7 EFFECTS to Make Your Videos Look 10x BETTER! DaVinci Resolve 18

Here's a quick list of 7 of my favorite effects in DaVinci Resolve. Effects that add something interesting to your videos. So visual effects, effects that create atmosphere, effects that you can see, but if done right, no one will actually know that you've added them. Here we go. This is probably the most drastic and difficult effect on the list, but once you get the hang of it,
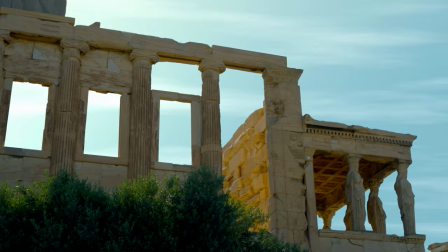it's almost like magic, and it will allow you to replace a boring, plain-looking sky with a beautiful,
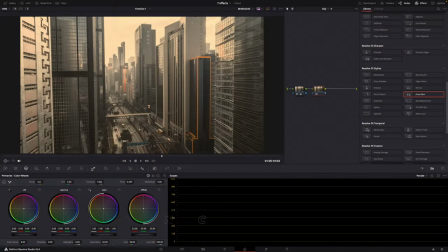cloudy, textured sky. So, in the color tab, first make a selection of the sky.
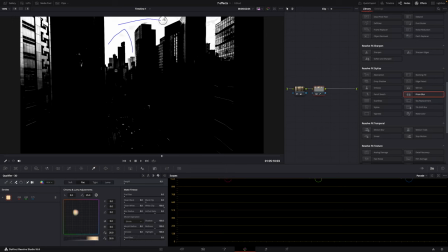You can use Magic Mask or the Qualifier tool.
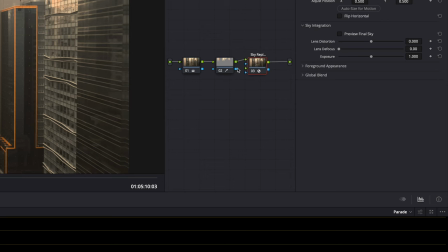Then look for the Sky Replacement tool in Effects, add it, connect it like this, and then just play around with the settings until you get the sky that you like.
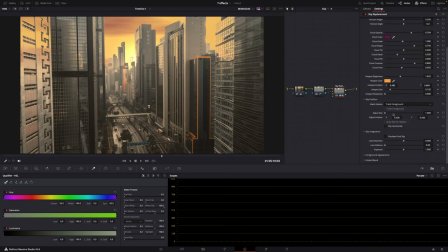And if it's a moving shot, you can even track that movement so that everything will look super realistic.
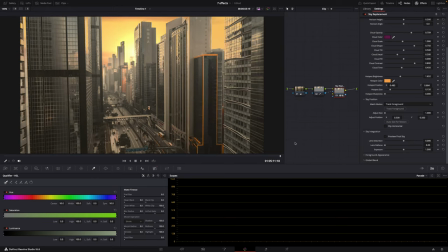Definitely not easy, but super useful. So let's say you've color graded your footage to look like old film, but you feel like it's missing something.
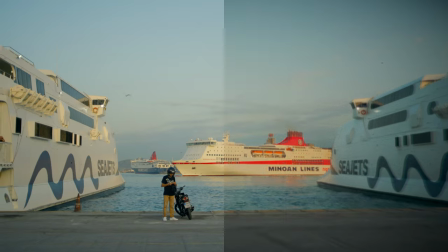Well, that something might be prism blur. The prism blur effect makes your footage look like as if it was shot with an old lens.
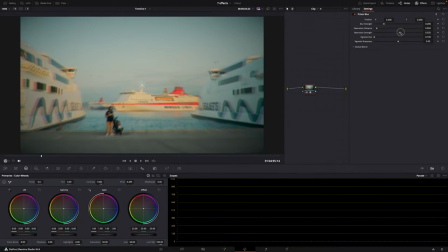So just drop the prism blur effect on a node, play around with the settings so that it looks just right for your video. And then if, for example, you only want the edges of the frame blurred, so, you know,
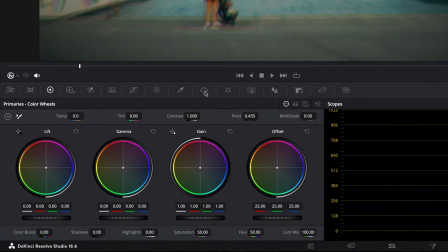make it look like a vignette, then just go to Window here, add a circular window, invert it,
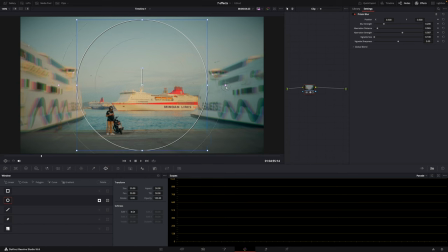and now only the edges of the frame are affected by the blur effect. Then just resize it, make the transition a bit softer, and done. The camera shake effect is what you need, for example, when you filmed yourself using a tripod, but you want it to look like it was shot handheld.
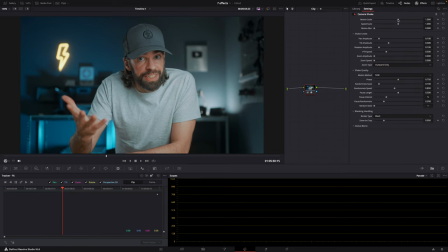It's super easy, just drop the camera shake effect on your footage, adjust settings like motion and speed scale, amplitude, and most importantly, randomness, to get a super realistic handheld effect. So you wake up at 5 in the morning because you want to capture some of those super cool sun rays coming through the trees.
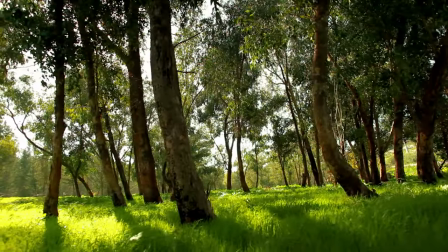But instead, it looks like this. Not one ray in sight. Well, luckily, you can also add them in Resolve.
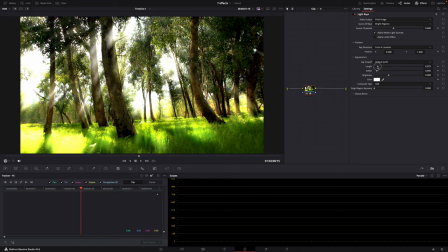Just drop the light rays effect on your footage, adjust the settings, angle and color, and boom, perfect rays every time.
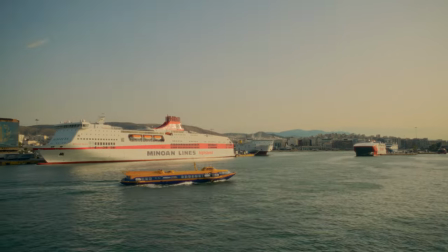Halation is one of my absolute favorites. And if you also like the vintage film look, then this might also be the effect for you.
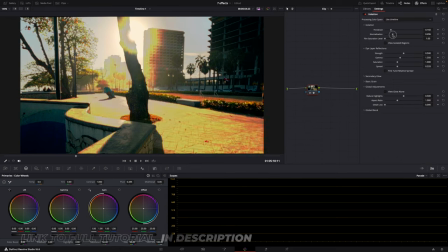When you drop it on your footage, it will create that soft glow around highlights and high contrast areas, as if it was shot on film.
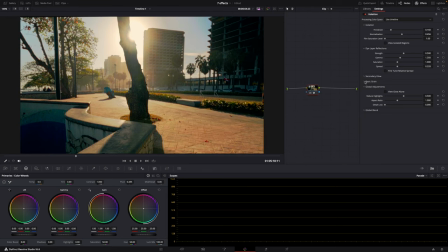And you can even add film grain in one go. And if you want film grain, but without the halation, well, just use the film grain effect.
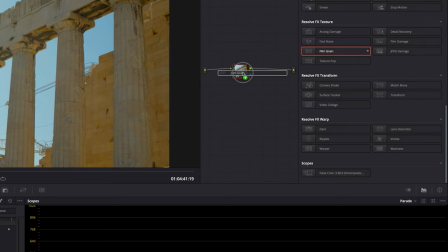It's one of those effects that, if done right, the viewer won't see it necessarily, but they can definitely feel it.
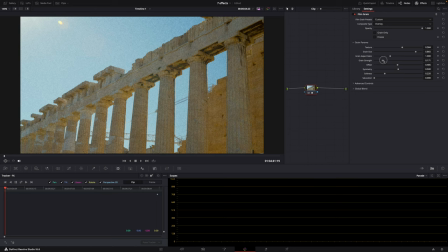You can play around with some of the presets or just create your own custom film grain. Some people love flares, others try to avoid them at all costs. I love flares.
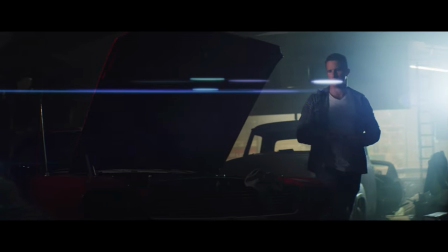Whether it's a sun flare or a crazy blue anamorphic flare, I love them all.
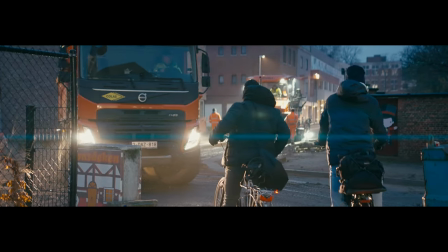Now, ideally, I try to catch them in camera with the right lens or the right lighting conditions. But sometimes, of course, there's no other way than to do it in post.
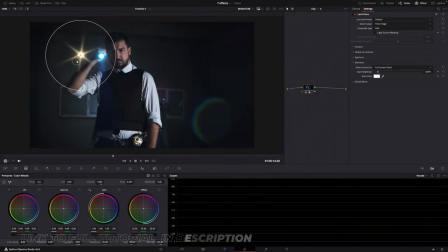Just add the flare effect, pick a preset you like, a late afternoon sun flare or a sci-fi looking anamorphic flare. And of course, you can also create your own custom flare and adjust intensity and size.
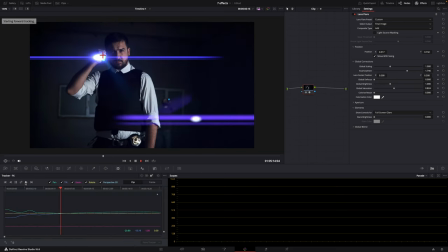And if it's a moving shot, you can also track the movement of that shot so that everything looks super realistic.
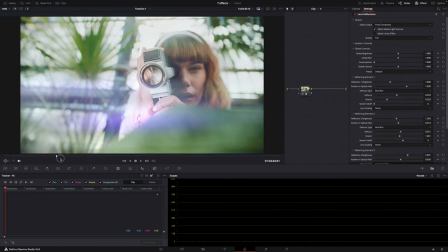And then the lens reflections effect is a similar effect, but it will give you a more dreamy look.
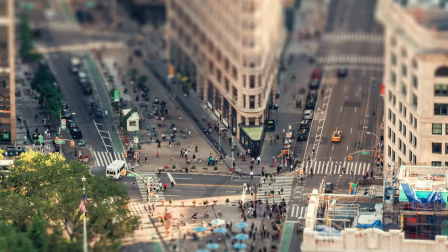And let's add one bonus effect. Have you ever seen footage shot with a tilt-shift lens so that everything looks miniature?
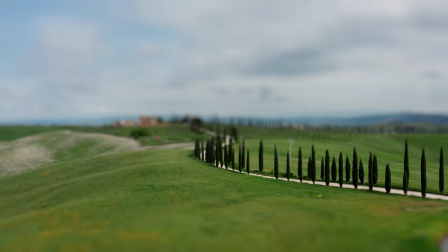Well, you can also apply a tilt-shift blur in Resolve, and you can use it to create that miniature effect.
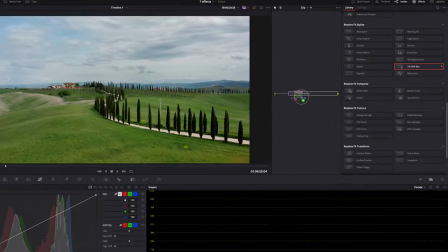But I usually use it in the same way as the prism blur, or I combine it with the prism blur or another effect to make my footage look like as if it was shot with an old crooked lens. I love that stuff.